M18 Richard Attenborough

Journey, territorial movement spanning from the local to the global is the most frequently used leitmotif in Attenborough's Gandhi.
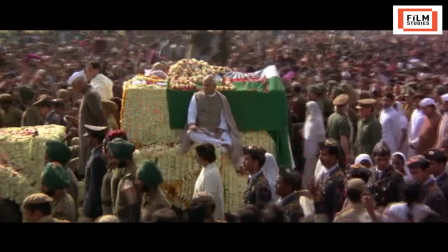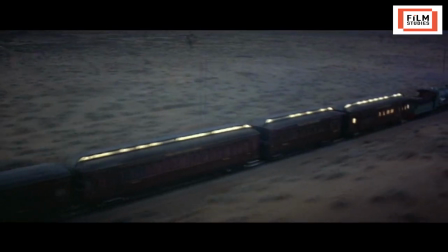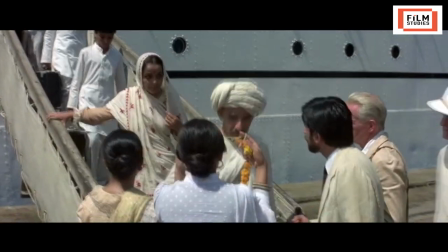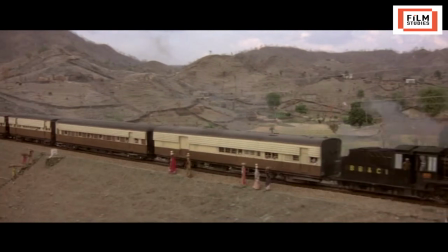Considering the further accelerated global scale transference of the Gandhi cult in the contemporary political context, the film can be considered as a work in political prediction that foregrounds the strength and dilemma of oriental non-violence as an alternative political and spiritual philosophy. The film Gandhi, which is entirely delivered in a flashback, begins with a couple of late evening wide-angle shorts of an unspecified but set to suggest the time of the 1940s banks of the Ganga, the river in which Gandhi's cremation ashes were finally disposed of.
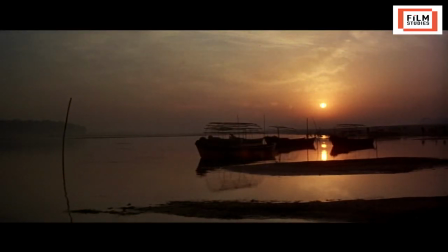The crimson setting sun in the horizon, a few rusting boats in the water,
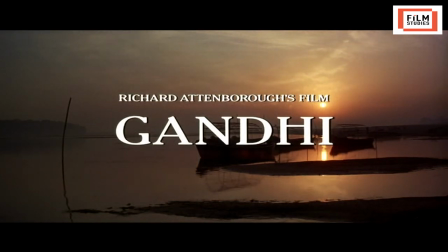a few men washing their clothes on the riverbank, and a few homeward cawing crows in the twilight
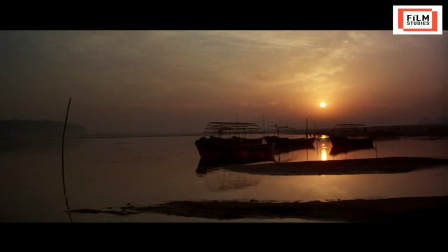skyline makes Gunga the focus of the shot look sad.
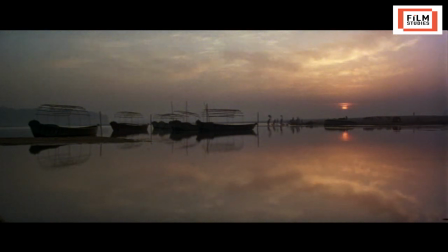The first long shot dissolves into another long shot but closer than the first which makes the boards larger, the people more visible, the song they sing more audible and the settings are more reddish.
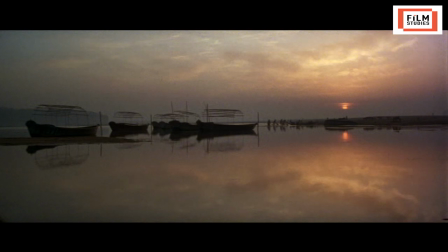The folk song evokes a sense of sad ending of something. These two shots suggest the end of the day and the end of an era with the end of the man Gandhi.
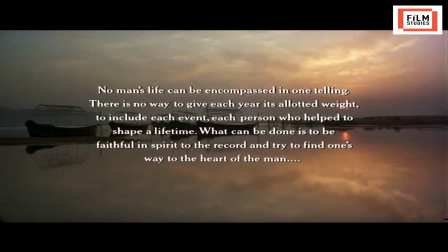Then the following words are super embossed on the riverbank short. I quote, no man's life can be composed in one telling. There is no way to give each year its allotted weight to include each event,
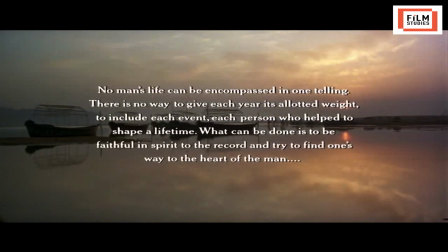each person who helped to shape a lifetime. What can be done is to be faithful in spirit to the record and try to find one's way to the heart of the man. These were Attenborough's words. The final shot of the film which depicts the disposal of Gandhi's cremation
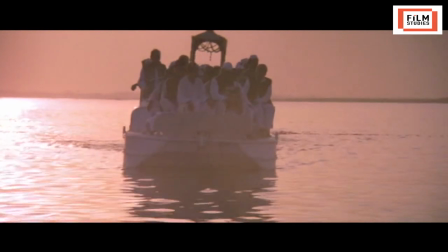ashes in the Ganga in an early morning with the rising sun in the background
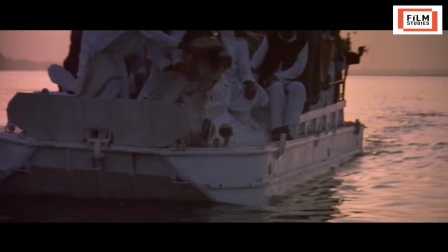suggesting a sunrise of the Gandhian ideals completes the cinematic
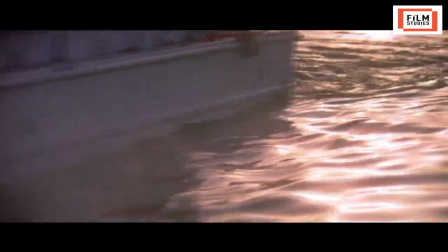circle composed meticulously by the director Richard Attenborough.
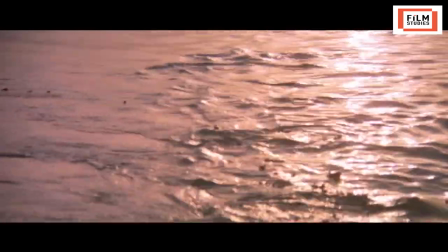The final sequence where also water predominates are overlaid with the following words of Gandhi,
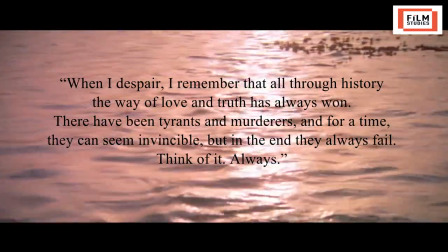I quote, when I despair I remember that all through history the ways of love and truth has always won.
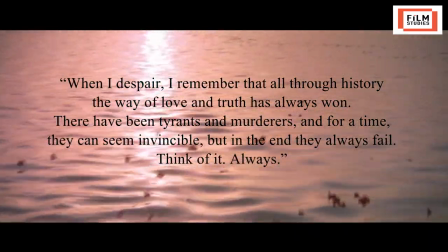There have been tyrants and murderers and for a time they can seem invisible but in the end they always fail. Think of it always uncaught. Mohandas Karamchand Gandhi was essentially a man of elements and the film Gandhi succeeds in bringing together the natural elements of water, air, earth, fire, and space to its cinematic body very effectively at various times.